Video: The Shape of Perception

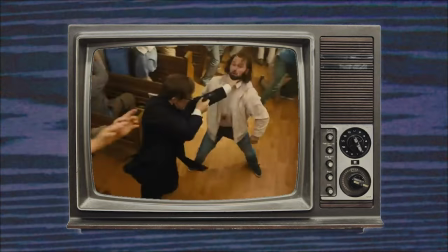(12:38)
An actor can touch the top of the screen just as easily as they can touch the bottom.
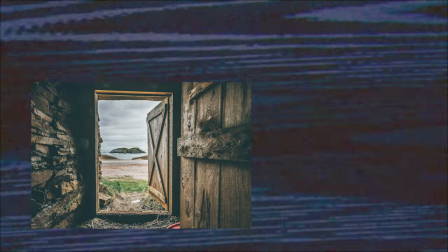(12:43)
If we think of it as a doorway, this doorway can fit more people than this one.
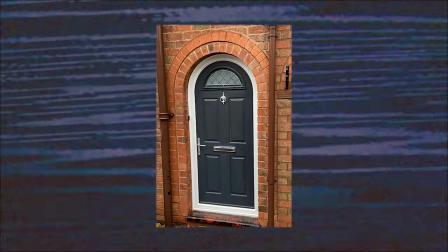(12:49)
So, while this is an interesting aesthetic choice sometimes,
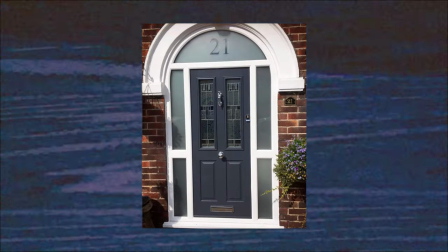(12:53)
it's clear that this is probably what should be done most often. But what about aspect ratios?
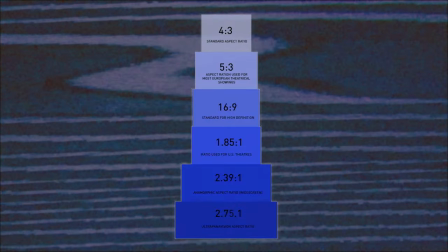(13:02)
That's still an interesting beast because modern technology has led to such a wide variety of aspect ratios for different displays.
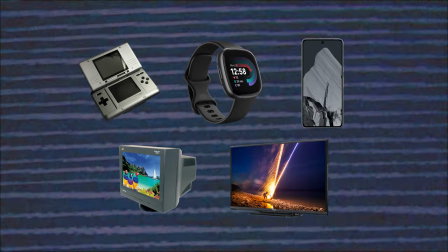(13:12)
These are all tailored to their respective purpose and they all work pretty well. For instance,
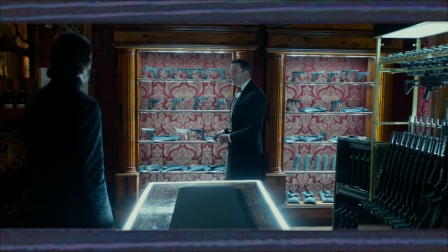(13:17)
the reason filmmakers tend to gravitate towards widescreen is because it is simply easier to fit more visual information into a wider frame.
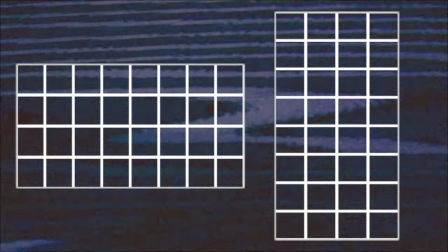(13:26)
That may sound silly at first. This rectangle and this rectangle have the exact same dimensions, the same surface area,
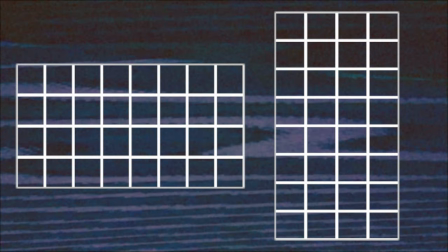(13:34)
they should be able to fit the same amount of information, right? Well, if the information is text, sure, they fit the same amount.
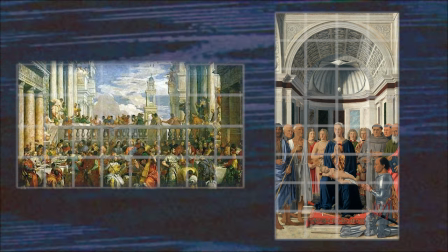(13:43)
But if it's a scene, yeah. There's a reason that these orientations are called portrait and landscape.
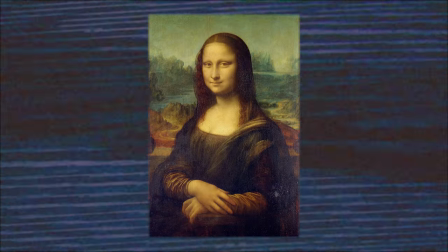(13:52)
Portrait is great for one focus, one person, a building, anything tall, really.
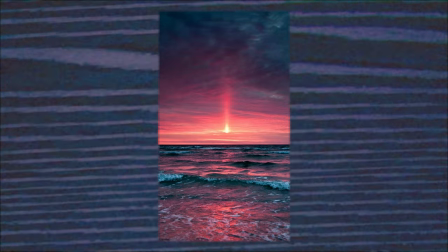(13:57)
But the horizon line pays the price.
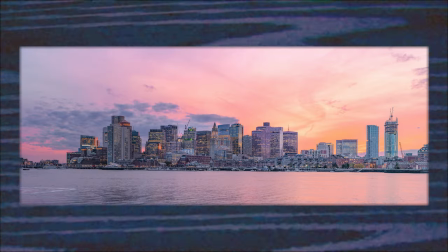(14:00)
In landscape, more things can be arranged side to side without being in front of or on top of one another.
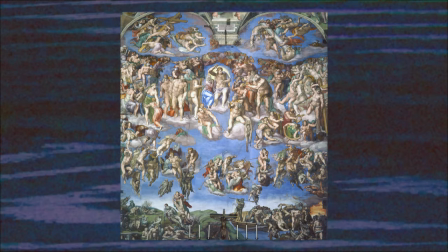(14:07)
You can't stack people from top to bottom. It's literally impossible. But you can very naturally do it from side to side.
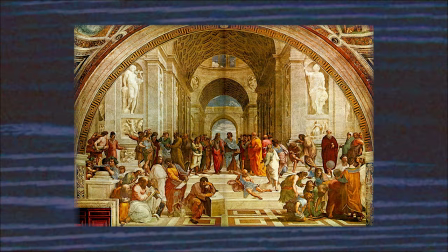(14:15)
So if you're trying to make a movie,
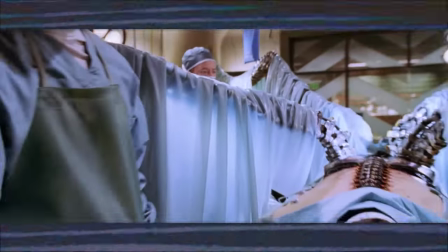(14:17)
you don't need to use as many cuts in widescreen because there can be multiple focuses on screen at once.
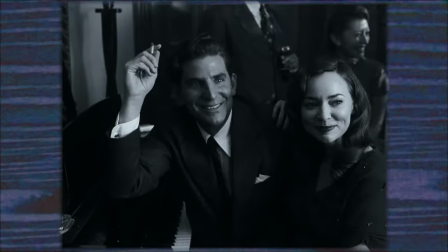(14:25)
Of course, a director can choose a different aspect ratio for their movie, and right now it's a somewhat trendy thing to do.
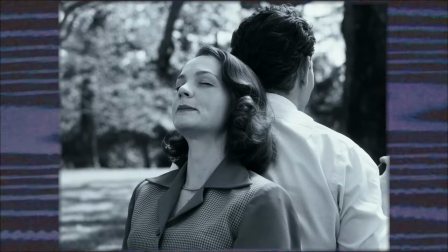(14:32)
There can be any number of artistic reasons for altering the aspect ratio.
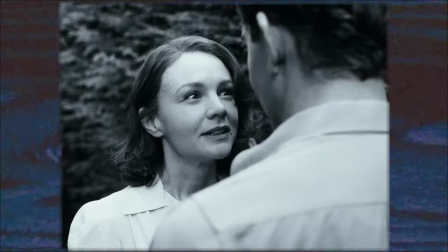(14:37)
It can be done to reference a different era of filmmaking, to create a sense of nostalgia or intensity,
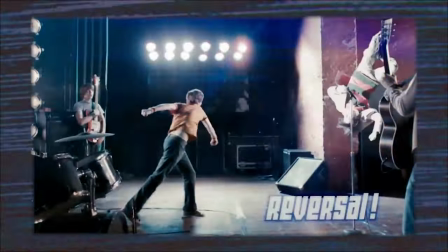(14:44)
action, but all of those are subjective points of taste, individual decisions.
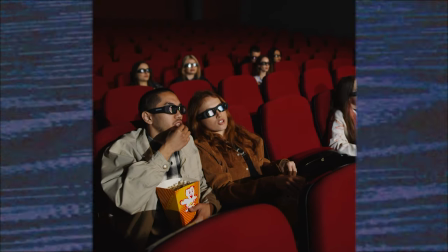(14:51)
And just like directors, audience members may have individual preferences on aspect ratio as well.
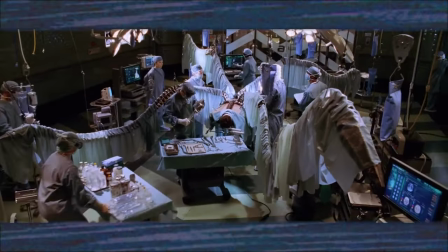(14:58)
Widescreen may hold more information but something like 4x3 can
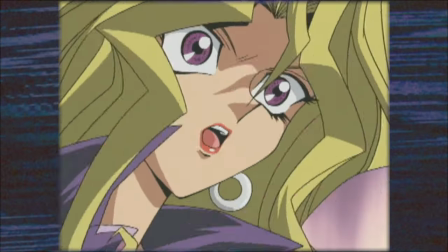(15:02)
create a more comfortable viewing experience because it's easier to absorb.
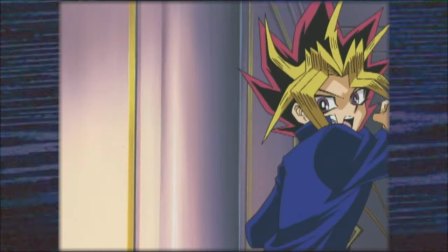(15:07)
More shots are likely to have a singular focus that's quick to visually interpret instead of various disparate elements scattered in frame.
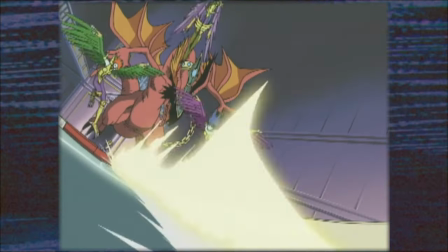(15:16)
The eye doesn't need to move as much to get the complete picture with 4x3.
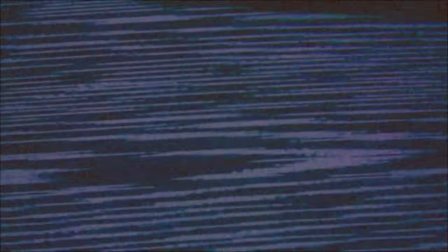(15:24)
But what if all of that is bullshit?
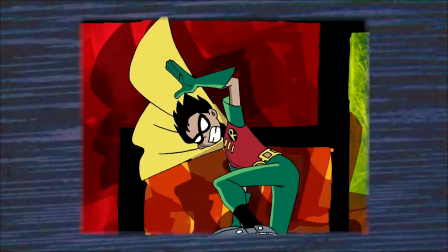(15:28)
Maybe the truth about aspect ratio is that the rectangle is generally unnoticed regardless of its proportions.
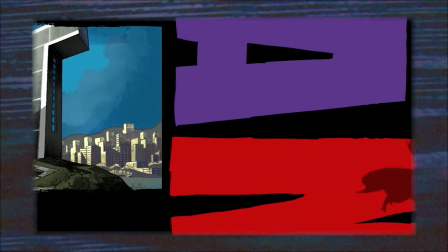(15:37)
Aspect ratio as a concept originally came about as an issue of formatting,
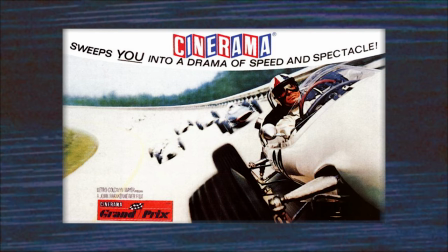(15:43)
and then it became a marketing gimmick, something to sell to people, and that became industry standard.
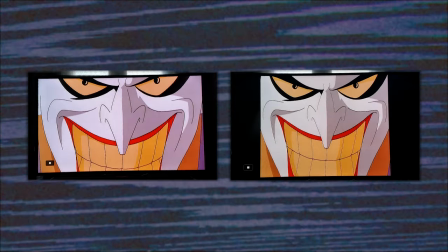(15:50)
A standard that created a difference and a difference that technology couldn't perfectly solve,
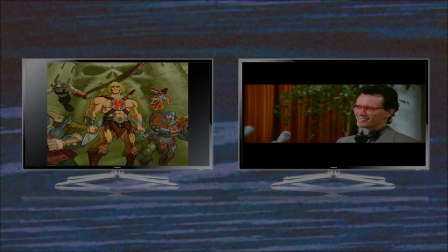(15:56)
resulting in black bars of indecision at the tops and sides of screens everywhere.
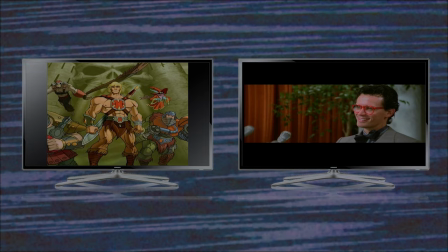(16:03)
The legacy of these shifting aspect ratios is one of waste.
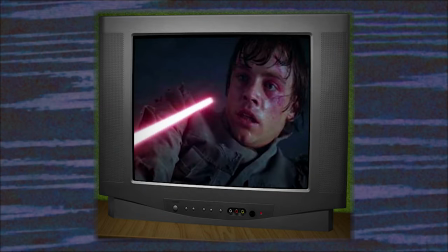(16:08)
When televisions were still 4x3, widescreen films would often be cropped to fit more comfortably on home televisions.
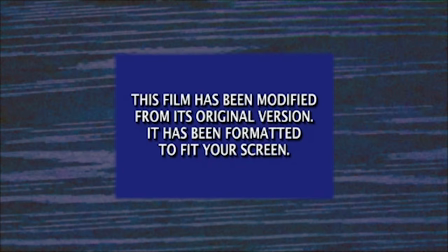(16:16)
They are modified from their original versions, formatted to fit other screens.
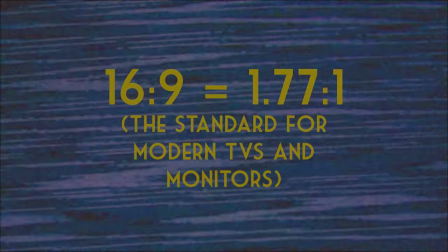(16:22)
Once the world shifted to 16 by 9, we started seeing cropping in the opposite direction.
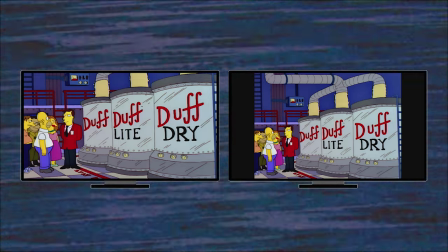(16:28)
Either footage is wasted or screen space is. When a modern film combines 4 by 3 with widescreen,
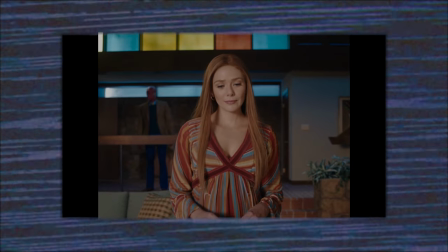(16:36)
it makes it impossible to watch comfortably on a display designed for 4x3 media.